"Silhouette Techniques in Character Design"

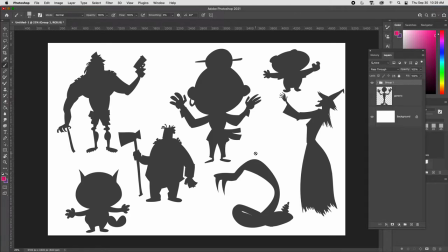talk about the importance of silhouette to character design, and also how to create silhouettes that have appeal and that will give your characters a little bit more visual interest.
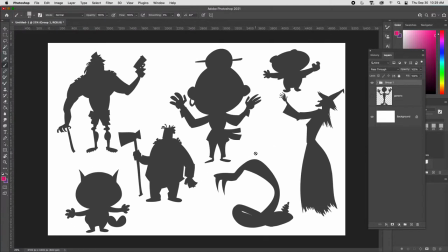So what is a silhouette? A silhouette basically is an outline where you can see the external features of a character, and if it's done well, you can ascertain something about the character's profession, personality, age, sex, etc.
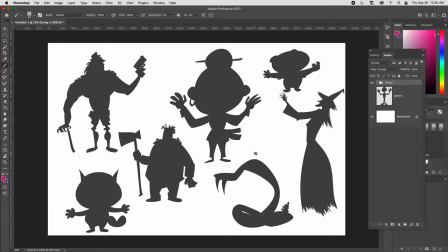So if you're thinking about this from the standpoint of animation, you want to create characters that have a good, clear silhouette that's easy to read from a distance.
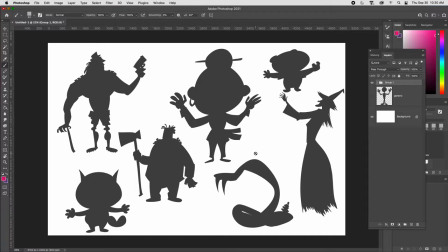And this harkens back to when you're thinking about your own life and you think about the objects that you've encountered. Anything that is sharp tends to be something that could hurt you, or, you know, in a more generic way, can be dangerous.
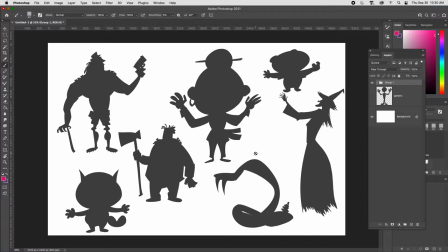Whereas, you know, rounded shapes tend to be more approachable and more safe to approach. And that's not always the case with regards to how characters are designed, but initially the first impression is such that if we look at this witch over here,
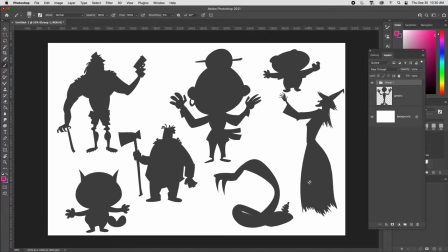we can see that the witch has a lot of angles and sharp shapes that can infer her personality. It's like, we know that it's a lady based upon the silhouette. We know that the lady is a witch, and we can see that she's got a lot of sharp features that suggest that she could be a threat,
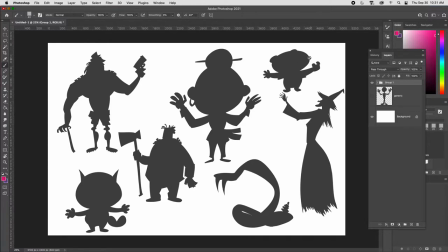versus this character up here, which is comprised of rounded forms, so probably not so much of a threat. In this particular case, we have a snake, and the snake has two sharp fangs,
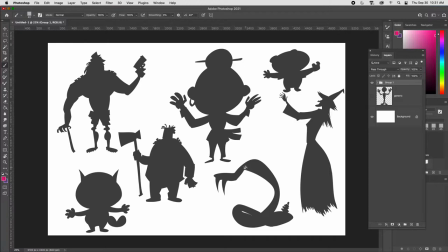so right away that's kind of a universal sign that that the snake here is a threat. It's dangerous. We don't have to see the eyes, we don't have to see the face to understand that that represents a threat. And some of these other characters here too, we can infer something about their profession,
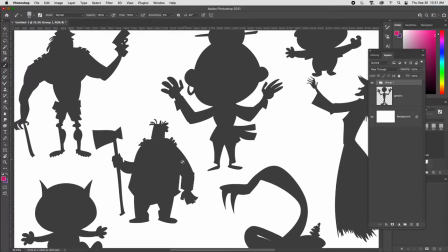their sex, their, you know, body build, right? That's important. Like this guy over here wielding the axe is a little bit more stout, right? A little bit more of an anchor.
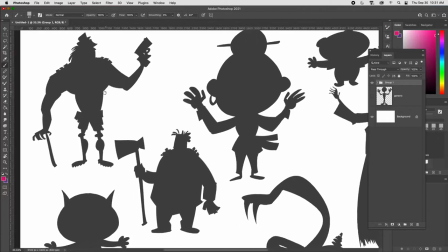And this character that's on the top left here is a character that's a little bit more muscular, right?
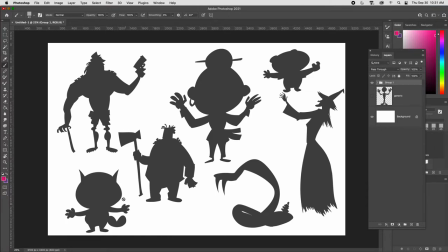Has got more definition. And this character here at the bottom, again, is a relatively rounded character. I know the character has sharp ears, but the rest of the features are very round, so by and large, that character is not considered to be a threat.
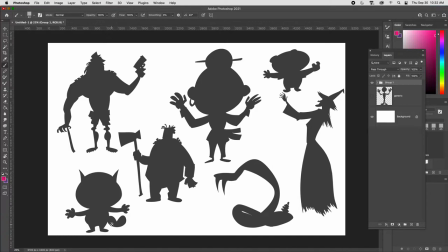So when we talk about silhouettes, one of the things I want you to pay particular attention to here is the fact that there is a distribution at work here when you're creating interesting characters that have a very distinguished silhouette,
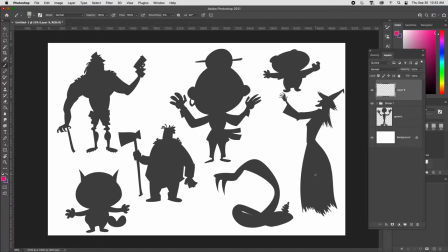and that has to do with the language of shapes. And we're going to do some analysis here on some of these characters so you can see how shape size plays a role in creating visual interest. So on our character on the top left here, we can,
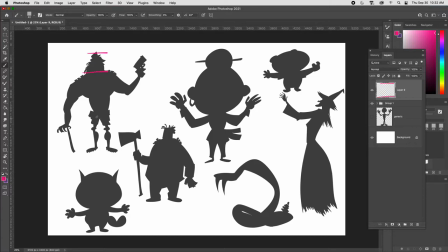if we were to just take some lines to divide the head from the torso to the pelvis, we can see that the relative height or the size of the head is going to be small, and the body, because of its mass, is going to be large, and the feet are going to be kind of a medium size.
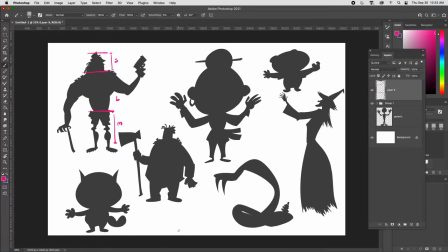So you'll see this idea of large, medium, and small shapes in character design. So let's take a look at another one. Here in this case, we've got a large head, we've got a medium body, and we've got small legs, right?
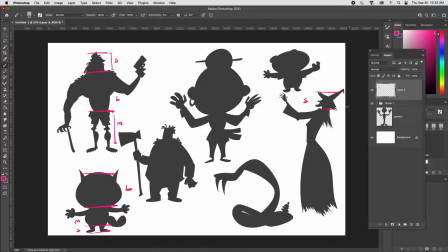If we look at our witch, we see something that has a small, medium, and large relationship. So you can think about this like a snowman, right?